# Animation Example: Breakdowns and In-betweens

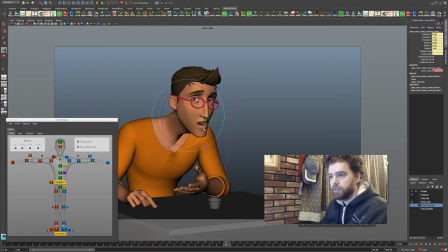[8:30]
Bring his head up just a touch. And we'll talk about sort of this in a second.
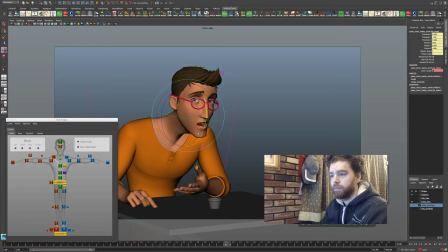So I'm looking at the tip of the nose to sort of get a sense of where this, his head's tracking sort of a arc pattern.
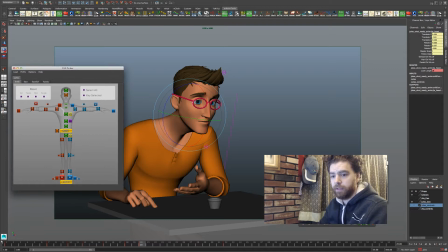[9:01]
So let's talk about that really quickly. It's a great time to do that.
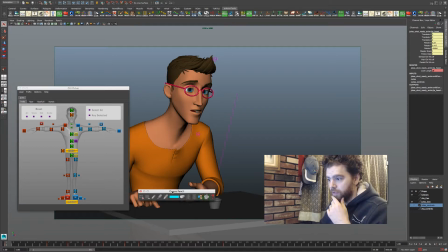[9:10]
Okay, I'm going to bring up this grease pencil tool. If you don't know where this is in Maya, it's under View, Camera Tools, Camera Tools, Grease Pencil. And I'm just going to go to frame 1, pull the GUI picker to the side so you don't need to look at it for a second.
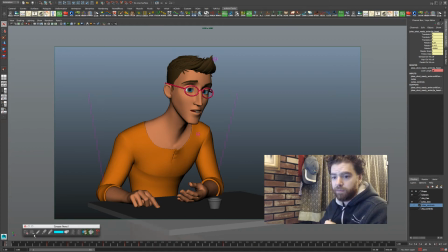[9:30]
And this is really key for me. So I'm going to add this ability to draw here. I'll leave it on blue. That should be easy to see. Basically, what I'm going to go through is I'm going to put a little marker at on his nose here.
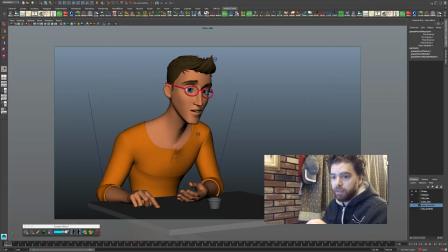[9:51]
Hello. What's going on here? Let me try to delete that frame and start this over. Oh, I don't probably just have it showed, not turned on. I'm sorry.
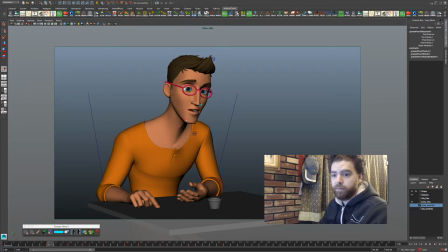[10:08]
grease pencil. There it is. All right, so frame 1, go to 7, small little marker dots, 10, 12, 15,
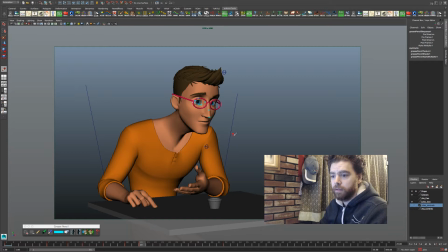[10:27]
18, 20, and now this 32. Now I'm going to switch to red. Hopefully you can see that. And turn off his glasses.
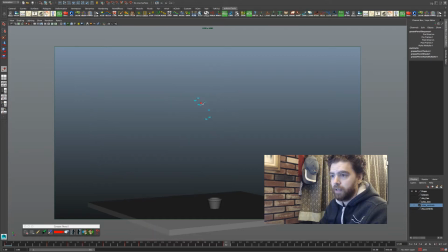[10:44]
Just turn off our character for a moment. So you can see that I'm trying to get his nose to follow a little arced path here. Right? And this sort of will create a more pleasing, fluid sort of thing.
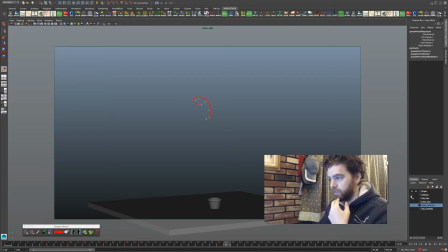[11:05]
One of the principles of animation is arcs, and that I think relates a lot to sort of another element of principle of animation, which is appeal. Okay, so all right.
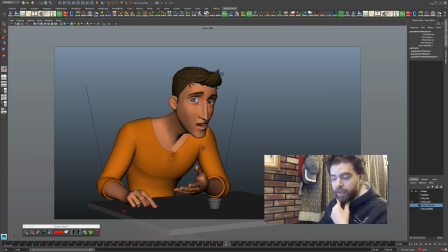[11:24]
Well, we got some people watching. That's great. Okay, so this would be why now I'm want to look at my poses here and see sort of like how is his head really sitting.
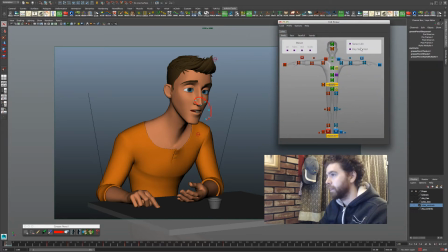[11:40]
So if I select his head, maybe bring this down just a touch to accentuate the curve a bit.
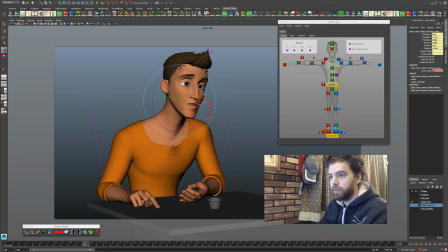Don't need to be, I don't want, this is to be a little bit more subtle shot.
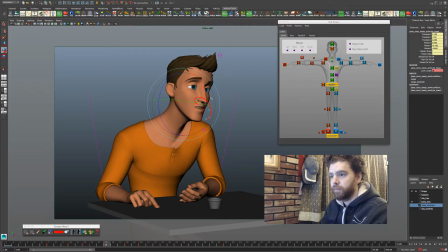And these breakdowns and in-betweens I'm putting in will then of course be really helpful to have in the right spot once I go to
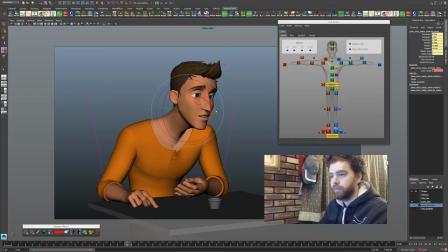[12:25]
start splining my character and doing all that fine sort of cleanup.